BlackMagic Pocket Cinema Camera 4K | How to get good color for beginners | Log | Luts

how do I get that look? What camera did he use? And that's the first thing that most new people generally think it comes from. Hey, what's going on? This is Jay Sean at Aputure Reviews, and today I wanted to show you a great way to get started at getting good color. Now, this is mainly geared towards beginners, and I say this because most people who search on YouTube see vloggers, filmmakers, or other creators' final creation and think, what camera did they use? Let me first start by saying that the camera is just a tool to help capture your idea, and a lot goes into seeing a final product that goes way beyond the camera. For example, the subject, location, set design, and most importantly, the lighting. Now, all that's important, but in this video, we're gonna focus more on getting a great starting place for color aesthetics alone. So log is new to some, and while being new, you may not fully understand how to make the most of it. So the first step with log or non-log footage is to expose your image correctly.
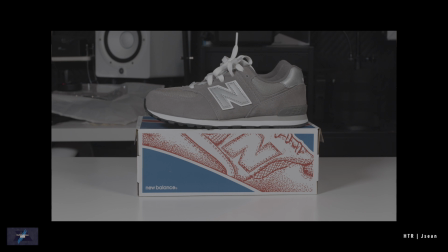Now, depending on your camera, some people actually prefer to overexpose, while some recommend not to.
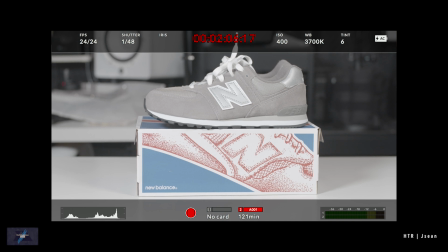That will be a creative choice, but many overexpose and later bring back the highlights and the blacks and lower them to have less visible noise.
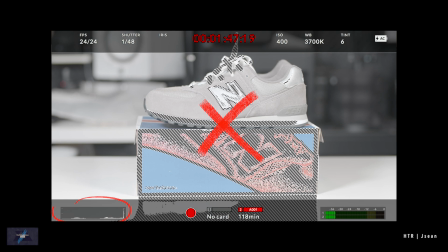So whatever you do, just don't clip the highlights or the shadows, because once that information is lost, you can't get it back. Now, you'll have to do some trial and error with your particular camera and setup, but if you do overexpose,
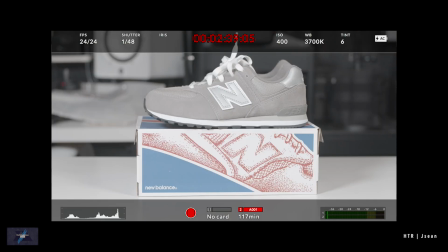I'd only recommend overexposing about 2/3 to a full stop overexposure at the most.
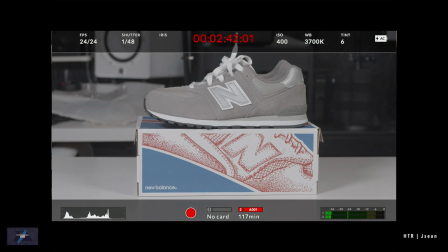Now, I say this because you may experience a lot of odd color shifts and pasty looking footage on some cameras when pushing the image too far. Now, if you have an external monitor or a camera that supports it, you could also take advantage of exposure tools such as false colors, but we're gonna save that for another video. So without trying to overcomplicate things, I'll be speaking on this process in more of a layman's term so you can just get the general idea without it being too technical.
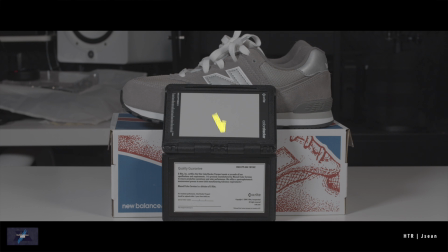Now, you'll also want to set your white balance as well. Make sure you cut some white balance before starting. So a lot of creators that you see basically now are using Luts. Luts are made for log and Rec. 709 footage, but today we're just going to focus more on the log footage. Luts can also be used to convert your log footage to a Rec.
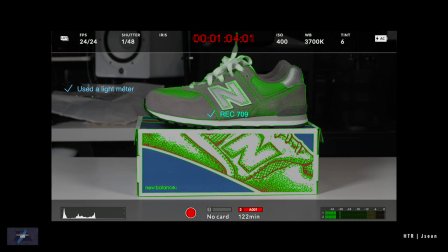709, which is what I would like to call a normal look.
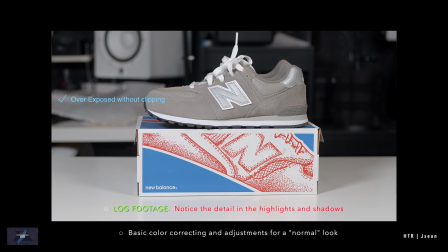So from there, you can push or pull back to preserve and potentially have better detail or dynamic range than shooting directly with Rec.
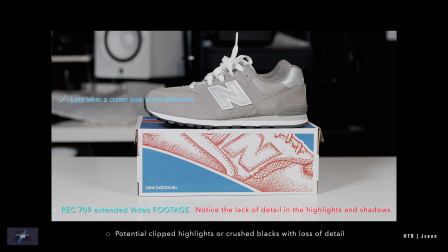709 from the beginning. The other part of the LUT, and how most of you see it on YouTube and other places, would be a creative LUT.
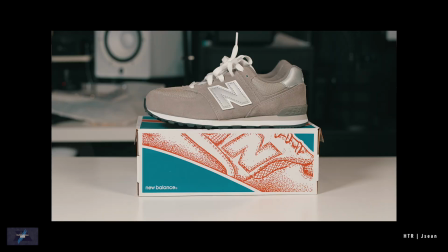Now, this helps to create more of a stylized look. Some people or companies have created these original LUTs. So your editing software could have actually included some of these. Some could be from Kodak, Fuji, or other type of LUTs to emulate different looks from those manufacturers. Now let me show you some effortless, quick examples.
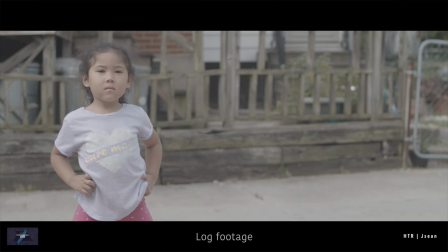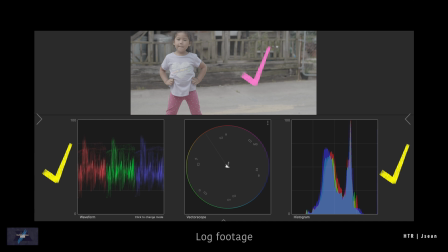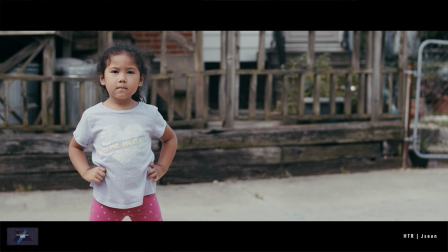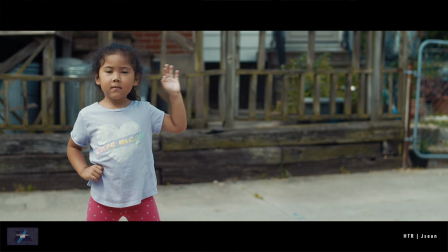These examples are shot in film mode on a BlackMagic Pocket 4K in 1080p. And as you can see, by simply adding a LUT and making minor adjustments, you can quickly change the look or the mood of your footage.
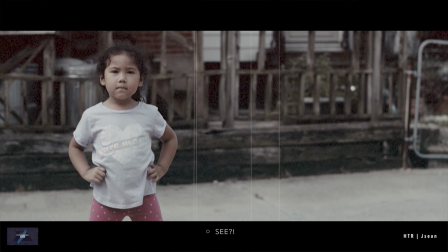Now keep that in mind. Color grading is usually to enhance the mood of the story that you're trying to tell.